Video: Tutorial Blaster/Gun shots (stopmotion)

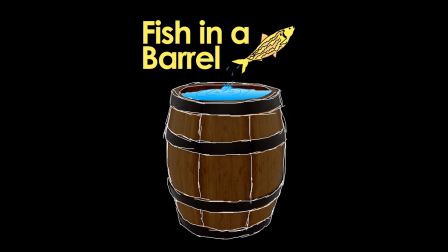0:02 For this video, I'm going to be doing a tutorial on animating gunshots and blaster shots in stop-motion videos. I know this isn't the type of video that I normally post, but I'm making an effort to grow my channel, and that includes making more frequent uploads.
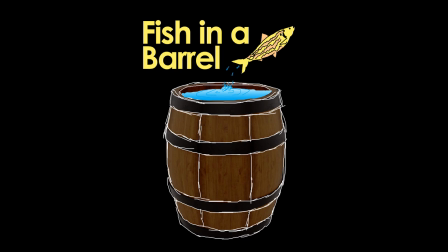0:14 I still want to keep this channel focused on stop-motion LEGO videos, so as part of this new effort, I want to try making a series of tutorials that I can upload either monthly or bi-weekly, depending on how intensive each tutorial is. The tutorials can cover any part of the video production process, from filming techniques, to editing,
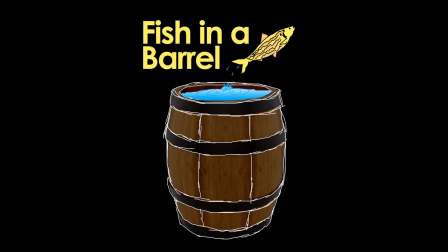0:32 to sound design and voice acting, even script writing if it's something that people are interested in seeing. Since I operate on practically a non-existent budget, I also want them to be geared toward people who are also trying to make videos on small budgets. I know many of my viewers also make their own stop-motion videos, so I think these could be a valuable addition to my channel.
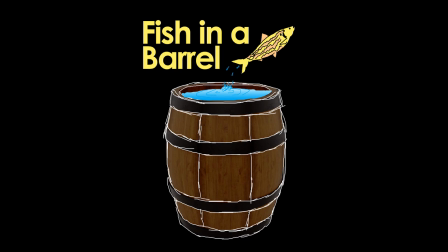0:51 It shouldn't really hinder work on my main projects either, as I don't expect each tutorial to be too difficult to make. I've chosen to make this tutorial about gunshots, but I'm hoping that future tutorials can be based off of suggestions and comments from my viewers about things that they would like to see.
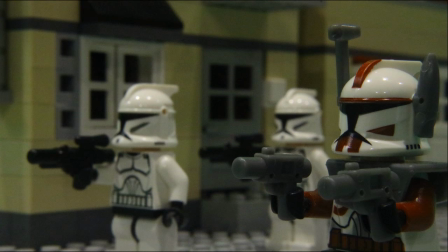1:06 With that lengthy introduction out of the way, let me begin. The first step in animating gunshots is to simulate recoil during the filming process. Have your character's gun jump up for a frame or two, and then take another frame or two to return to level. This is important because it looks like your character is actually reacting to a shot they just fired.
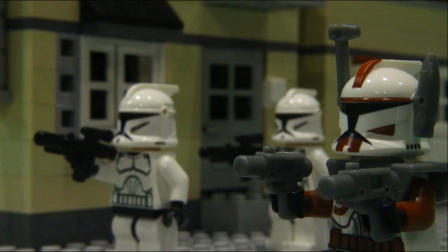1:25 A perfectly still weapon wouldn't look quite right by comparison.
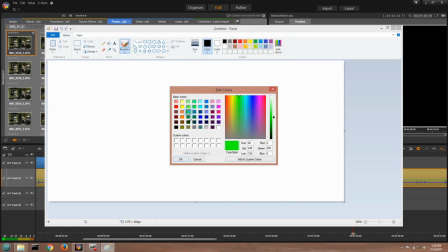1:32 Once you have the footage you want to use, you can move on to the computer editing part of the process.
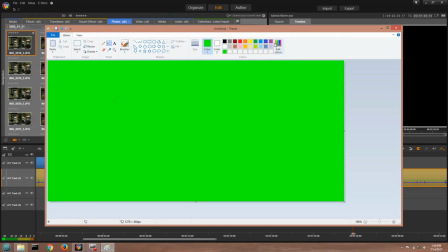1:37 The next step is to obtain a muzzle flash and the projectile that you'll be using. I simply draw mine in a program like Microsoft Paint or GIMP, which is a free picture editing program. It seems like a low-tech solution, I'm sure, but it does the trick for me.
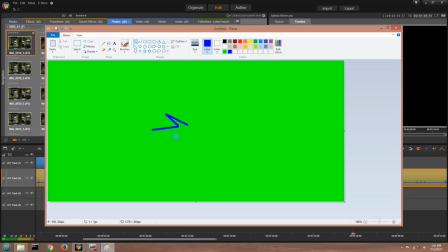1:53 My muzzle flash is generally this three-pronged shape, with the middle point being the largest. It's supposed to look like a flash of energy exiting the barrel of a gun. If I'm drawing a laser, I will simply make a horizontal line in whatever color I want the laser to be.
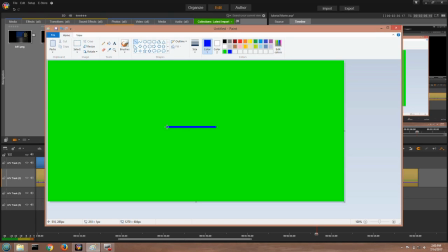2:10 While one strategy might be to draw this directly into the frame, I would advise against this. I say put your shot in front of a green or blue background, something that can be keyed out later, because it will give you more freedom later on in the editing process to add effects to these drawings.
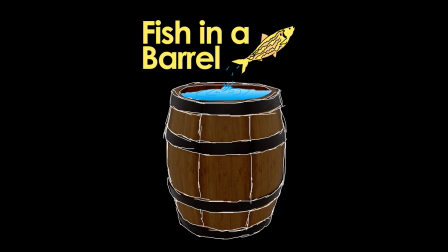2:27 Now it's time to add these drawings to our original footage. I'll try to keep the effects I use as generic as possible. I don't necessarily want this to be a tutorial for Pinnacle Studio 18, although it's something I could definitely do later on.
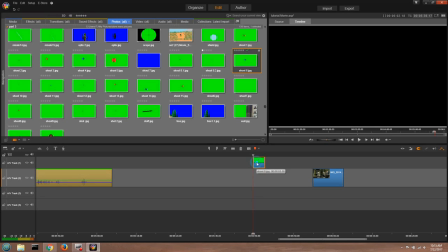2:40 Anyways, what I'm about to do is make use of keyframe. If you use a program that doesn't have keyframing, or a pan and zoom effect, you may have trouble recreating these effects.
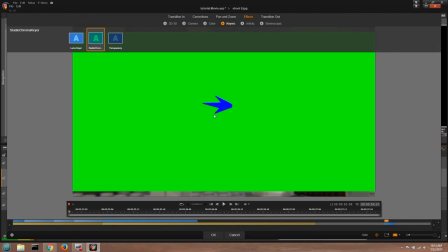2:49 First we want to add our muzzle flash where it should be in the frame.
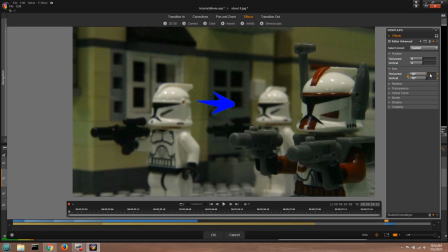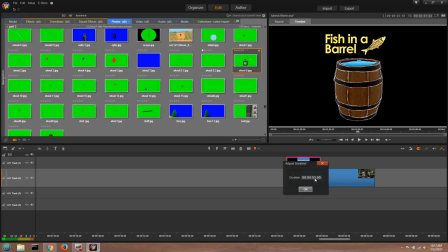3:05 This effect should only last for about 3 or 4 frames, and you can use a fade out effect on the tail end of the clip to give the impression of the energy dissipating in the air.
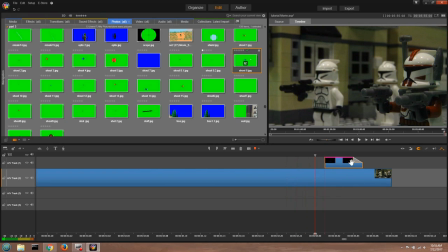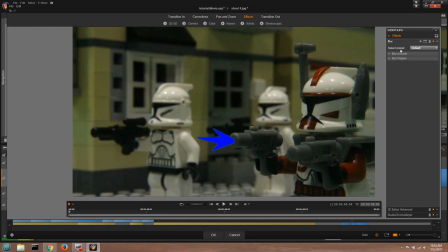3:22 Next, I blur the flash. Not too much, but we don't want it looking too sharp either. A muzzle flash isn't something that's supposed to be too defined when seen in broad daylight. Now we want to add in our laser. We want to layer it under our muzzle flash in this case.
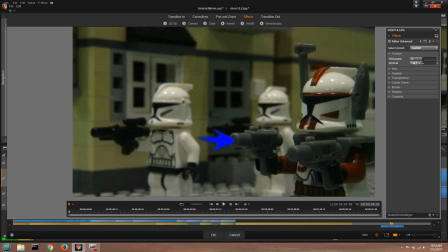3:44 Here's where the keyframing I mentioned earlier comes in. On the first frame of the effect, we want the shot to be positioned as if it's coming out of the muzzle. We'll make that our first keyframe. Then we will add just one more keyframe at the very end of the clip. This keyframe takes place after our shot has flown off the vicinity of the screen.
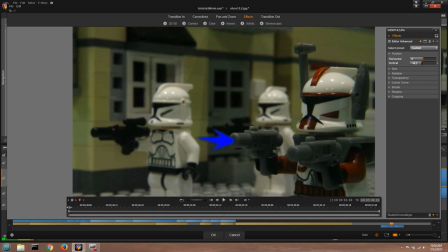4:01 So we want to position our shot far enough to the left that it is no longer on the screen for this keyframe.